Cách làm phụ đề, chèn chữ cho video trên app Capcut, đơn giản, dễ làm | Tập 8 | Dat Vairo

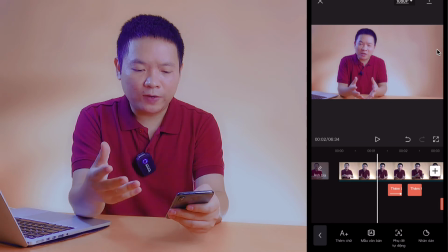Như vậy là bạn sau khi bạn đã Thêm chữ như vậy rồi bạn sẽ thêm Các cái hiệu ứng động nó ở đây Và bạn kiểm tra lại xem nó ưng không Và đây là kết quả Làm sao để chúng ta có thể thêm logo,
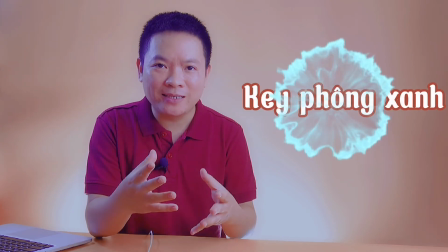thêm hình ảnh, thêm video hay là chúng ta kiếm phong xanh Thì đây là nội dung của bài học ngày hôm nay Nội dung tiếp theo là chúng ta sẽ sử dụng chữ làm phụ đề cho cái video của mình Trước hết là mình hãy đánh,
mình nghe lại toàn bộ nội dung Và mình đánh cái nội dung của mình nó ra một cái file word hoặc là ra cái mục ghi chú ở trên điện thoại Sau đó là mình sẽ sử dụng là copy paste Nó sẽ nhanh hơn là bạn ngồi, bạn nghe, bạn gõ lại chữ Ví dụ như mình sẽ làm phụ đề cái đoạn đầu tiên nhé bạn ấn vào cái nút là thêm nội
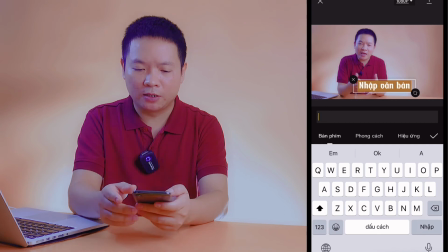dung đừng quan tâm đến được cái cỡ chữ đang bị to mình cứ đánh xong một lát mình sẽ sửa rồi Ví dụ đang bị to như
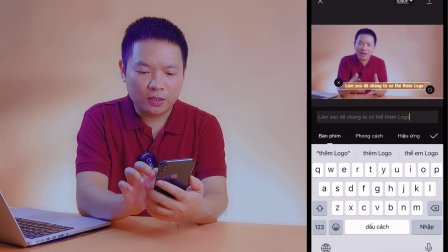thế này đúng không Mình sẽ kéo lại xem nó phù hợp chưa rồi đó và bạn di chuyển nó ra giữa khung hình nhớ là khi bạn di chuyển khung hình thì nó có cái biểu tượng là hai cái vạch kẻ trên dưới màu xanh đấy đấy là ở giữa khung hình sau
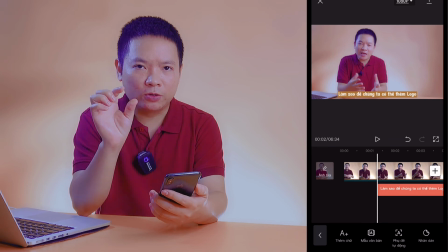khi mà bạn đã thêm chữ bạn chỉnh được bạn chỉnh được cỡ chữ rồi bạn di chuyển được đến cái vị trí mà bạn muốn đặt rồi việc tiếp
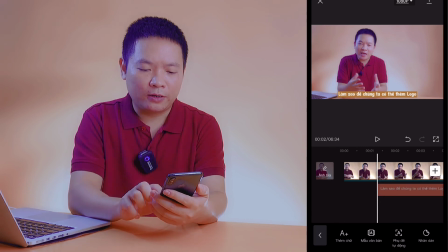theo nữa là mình lại kéo cái layer là cái layer về chữ đấy về đúng đến cái đoạn mà mình nói khi mình kiểm tra lại xem nó đã trùng chưa ở đây là mình đang để cái chữ nó hiển thị hơi sớm này bạn hãy để cho cái chữ nó hiển thị đúng
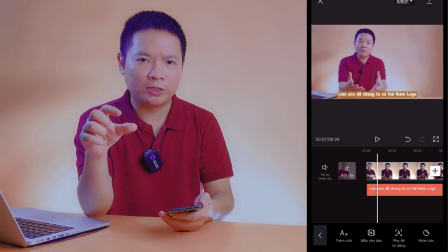Bằng với cả cái lúc mà bạn phát âm lời nói ra Thì nó sẽ ấn tượng hơn Nó không bị lộ
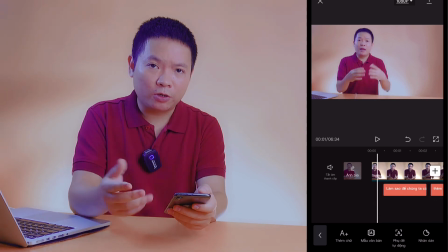nội dung trước Bạn có thể thay đổi cái background của cái chữ Để cho nó dễ đọc hơn Ở đây là mình sẽ chuyển sang cái màu là màu đen đi Bạn bấm vào phong cách này Chọn cái phông nền Thay đổi background Chuyển sang màu khác để cho dễ đọc hơn Sau khi mình đã thêm và mình đã chỉnh sửa Thì nó sẽ hiển thị như này Làm sao để chúng ta có thể thêm logo Thêm hình ảnh, thêm video Hay là chúng ta tin phong xanh Thì đây là nội dung của bài học ngày hôm nay Rồi như vậy là mình vừa chia sẻ với bạn Một số cái cách mà chúng ta sẽ sử dụng chữ Trong việc dựng video Nào bây giờ hãy chuyển sang bài học tiếp theo